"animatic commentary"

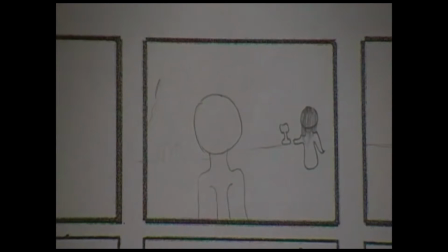Our trailer starts off with our lead female character at a bar where she is then approached by our protagonist.
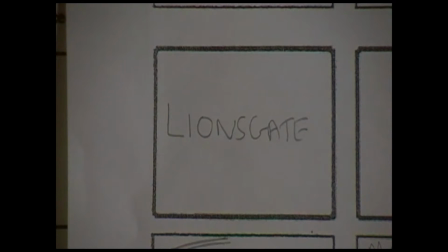The first section of our trailer is to introduce our characters and establish some traits. For example, the man is seen jogging which shows he is physically fit.
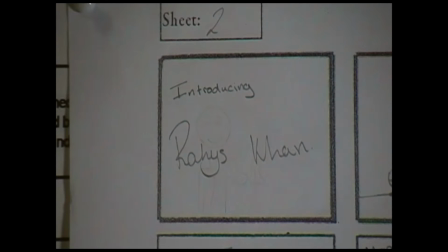This is followed up by our two characters then introducing themselves back at the bar.
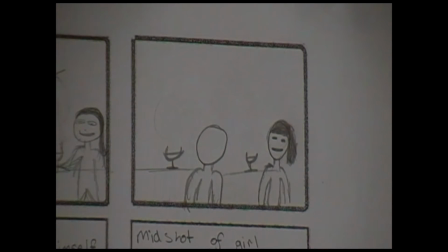From this we then get some insight into the narrative of the film, with the passing of the folder with the female as the target.
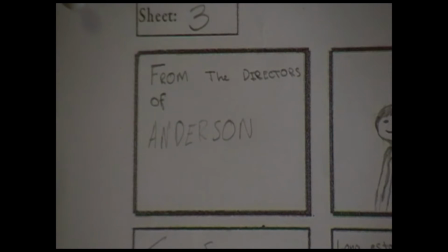The following shot is of the protagonist meeting the female target at the restaurant.
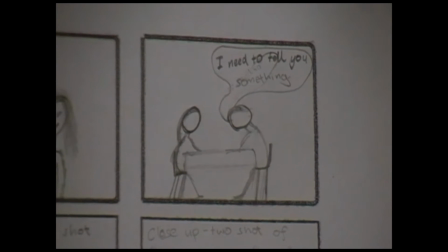The next shot is a two shot of the man and the woman where the man is about to inform the woman that he has something to tell her
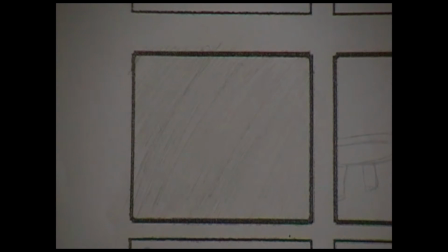The camera then cuts to a blank screen with a girl screaming in the background The next shot is of the antagonist with a gun The
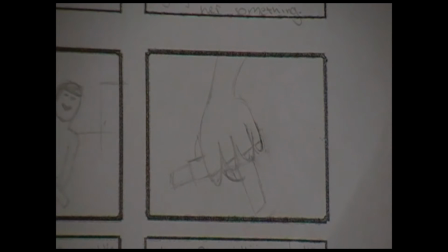second shot is of the man clocking back his gun And the third is where the male
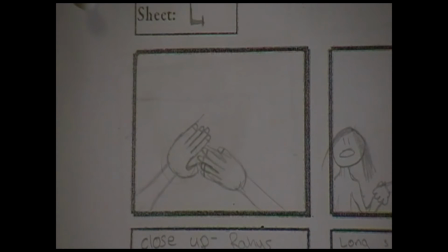lead grabs the female's hand and takes her away After that,
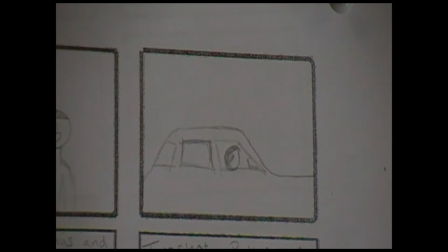we see a shot of them leaving the restaurant where the man and the woman jump into a car and drive away.
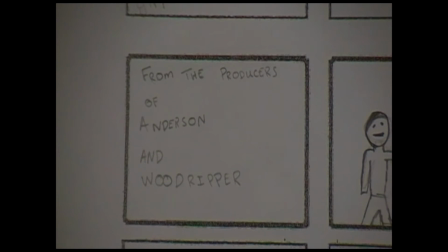This is stereotypical of thrillers as the man is saving the woman. Man is shown preparing gun. He then is shot of a fight taking place. The main female is seen running.
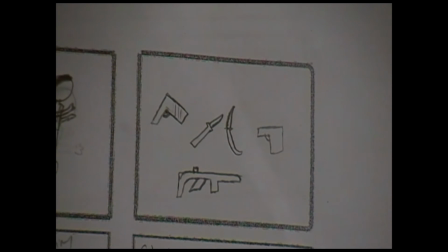Next, we get a shot of weapons laid out to show how the main lead is prepared to fight.
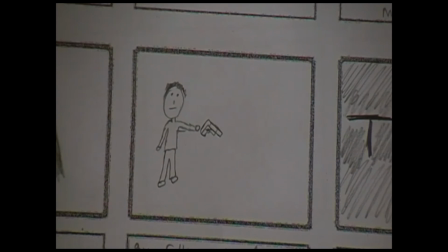The female is shown to break down in tears. Male falls to the ground with gun in hand which is the end of the peak.
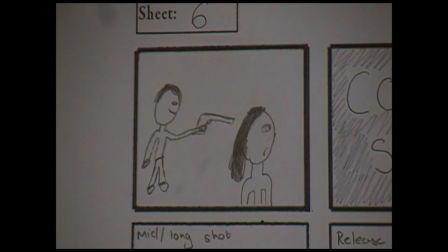The larger is of the male lead pointing gun at the female. The audience is left with this enigma.